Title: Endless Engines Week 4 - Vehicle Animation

I have participated in 2 of Clinton Jones' 5 community. I think you get the drill by now.
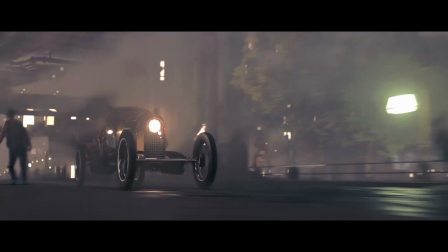6s
Let's talk about what I've done this week. This week, I decided to start working on the animation.
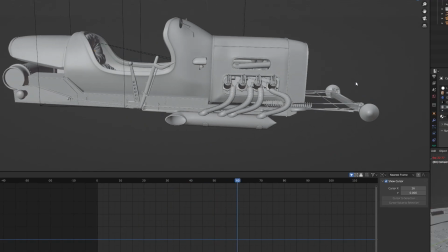12s
I finalized the model of the car, and while the textures aren't complete,
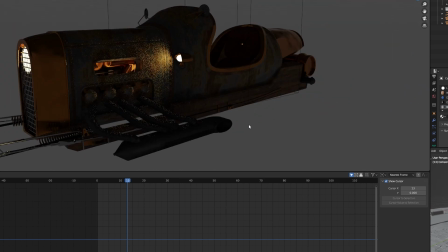16s
they are in a point where I'm fine with moving on to the animation, so I jumped straight into it.
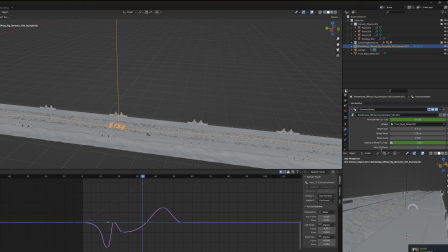22s
My actual rig for the car was super basic.
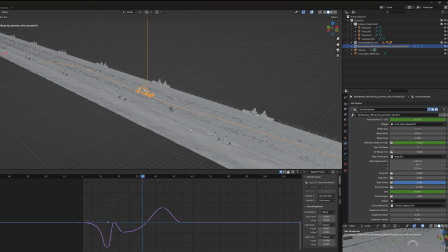24s
I used Off-Road, which is a Blender rig generator, to rig up the car, and then I spent the next few days kinda nailing down the animation.
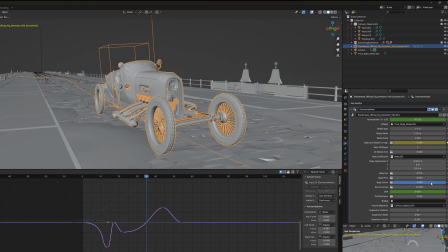33s
First and foremost, I wanted to make sure that the chassis rolled when it drifted into the scene, as well as I wanted it to swerve kind of side to side as it went through the scene to kind of mimic what I'm going to have the character doing once I've placed the character in
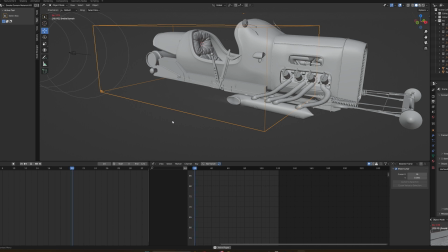45s
it. Using Blender's built-in Pyro Solver, I was able to do a fairly okay exhaust simulation that didn't take too long to bake. I was actually able to bring it down to just 64 voxels, which, if you know anything about smoke simulations, isn't actually that high.
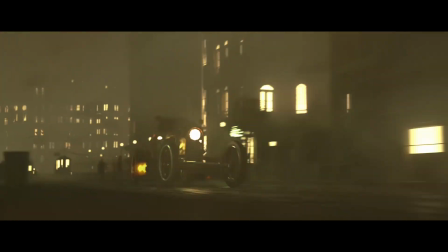61s
However, since this exhaust simulation is going to be a small part on the camera, I didn't need it to be super high detailed, so it saved me a little bit of render time there.
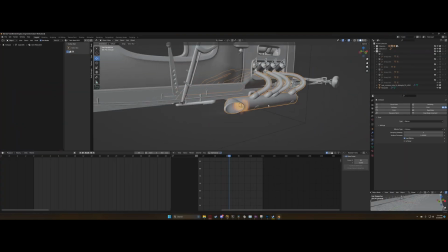70s
I wanted the exhaust to be coming out of both of the exhausts, but not exactly, spitting out fire the entire time.
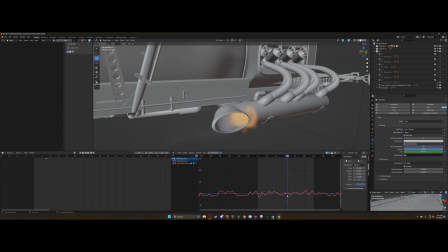78s
So what I was able to do was animate the flame's temperature using a noise modifier in order to get some kind of spurts that come out,
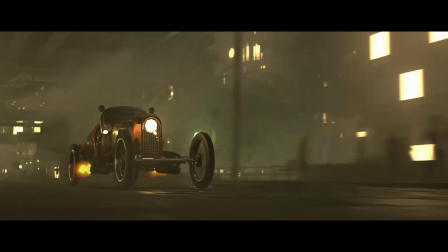86s
and the rest being just smoke. I think when final render time comes, I might go ahead and bump the voxel size back up to 128,
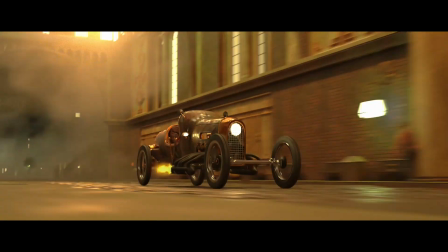94s
but for now I'm pretty happy with the results, and so I decided to finally move into the compositing step.
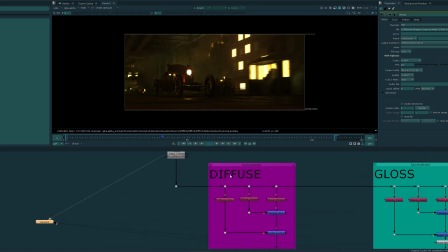100s
I set up very basic composite for all the different render layers that come out of my Blender file, and I got a result that looks like this.
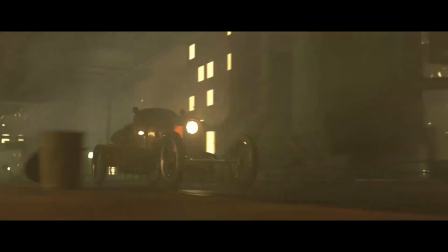109s
Now obviously this is pretty noisy, and that's the great thing about render layers.
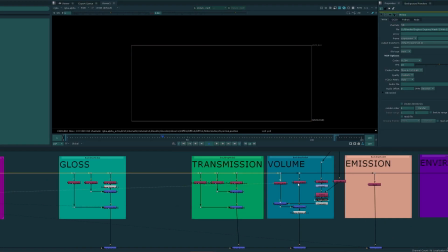113s
I was able to track down and nail exactly what was causing all this noise, and it turned out to be my volumes.
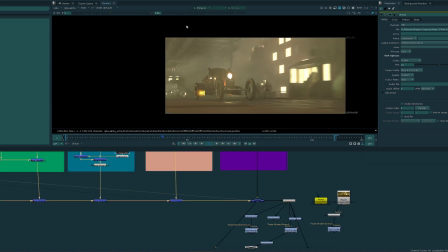118s
I was able to simply denoise the volume layer and leave all the other layers as is.
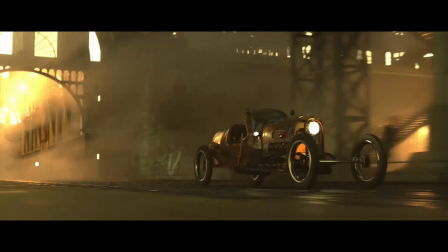123s
Something that's been on the back of my mind since I really started nailing down other aspects of this project was the speed of the car.
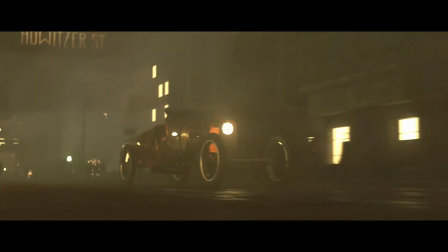130s
This has been a problem since the challenge first began, but the original Blender file, which is the one that I used, had the speed of the vehicle moving very fast.
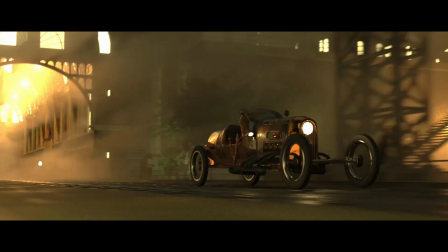139s
And unfortunately, when I reduced it initially, I reduced it by about 20%, I believe,
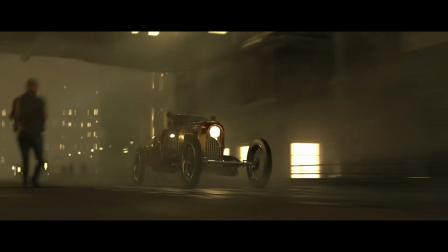144s
and that still just has the car speeding through the environment at probably 70 to 100 miles per hour.
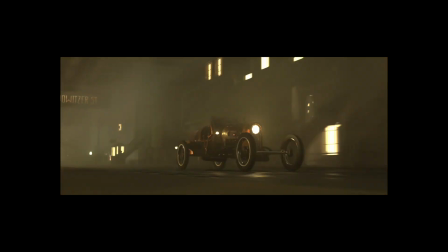152s
And so I finally decided, well, what if I just slow it down and see what that looks like?
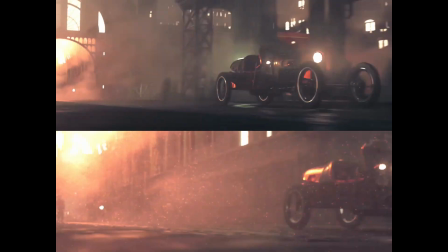158s
So here's a side-by-side comparison of 2 different renders that I made, one with the car being slow and one with the car being the speed that I had already set up.
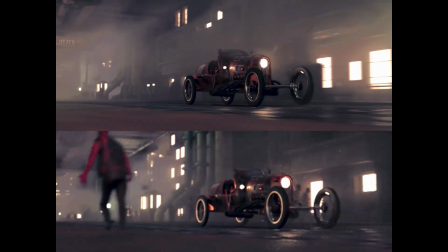166s
On one hand, I actually really like the movement of this car. I feel like it feels a lot more natural in the slowed version.
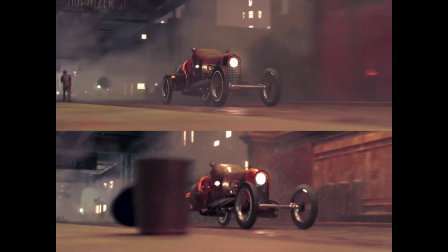171s
However, you're seeing a lot less of the environment that I crafted, and I'm not sure if I like that.
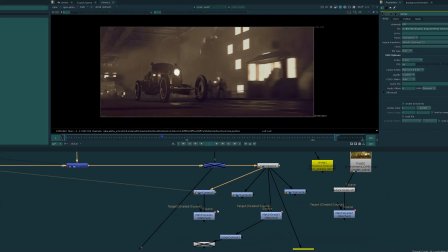177s
Finally, this coming week, it all comes to nailing down everything that we've done so far.
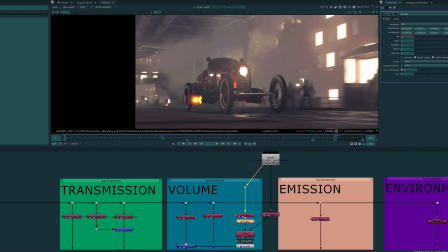182s
I'm going to go ahead and finalize my animation, as well as I really need to decide whether or not I do like this slow version or I want the faster version.
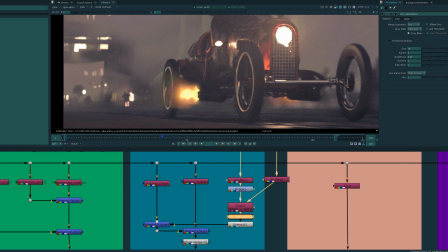191s
There are a few more additions to the environment that I'm going to add in this final version.
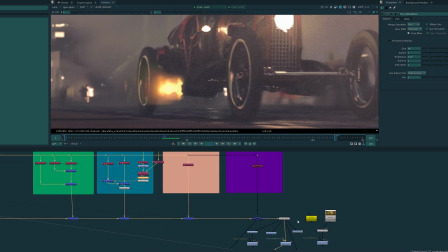195s
However, I want to keep those a secret for the final render, so you'll have to stay tuned for when that's done.
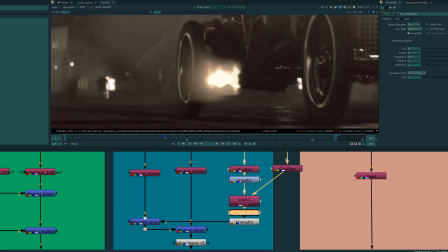201s
And then after that, all that's left is the final color grade and compositing, and we will be fully finished with this render.
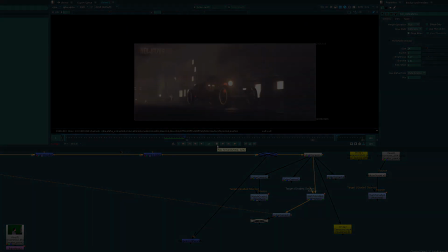208s
I can't wait to finish this out and see everyone else's renders as well. Did you know that I have a tutorial channel?
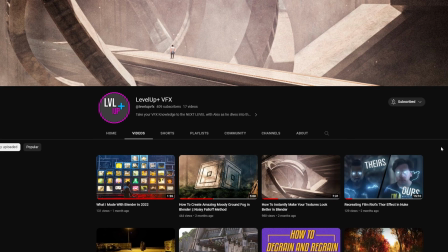215s
Level Up Plus VFX is a tutorial channel that I made where I go over some really
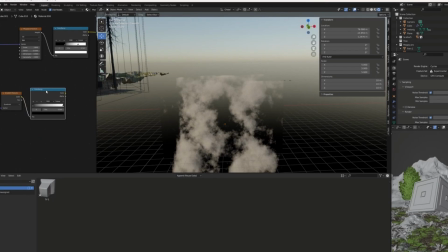219s
interesting techniques that I use in Blender to make some of my renders pop the way that they do.
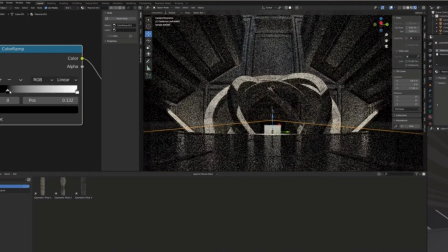224s
If you're interested in learning about that, or if you want to learn the basics of Nuke, go ahead and get subscribed.
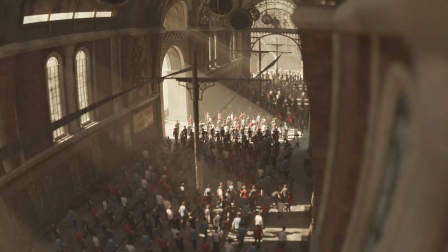229s
Tomorrow, I'm going to be releasing a tutorial where I teach you how to make a crowd simulation using AI-generated models, and it's a really fun simulation to set up, and you can do a lot of different things with that. So, if that piques your interest, go ahead and give it a watch. Either way, I've been Scouty, and I'll see you guys in the next one.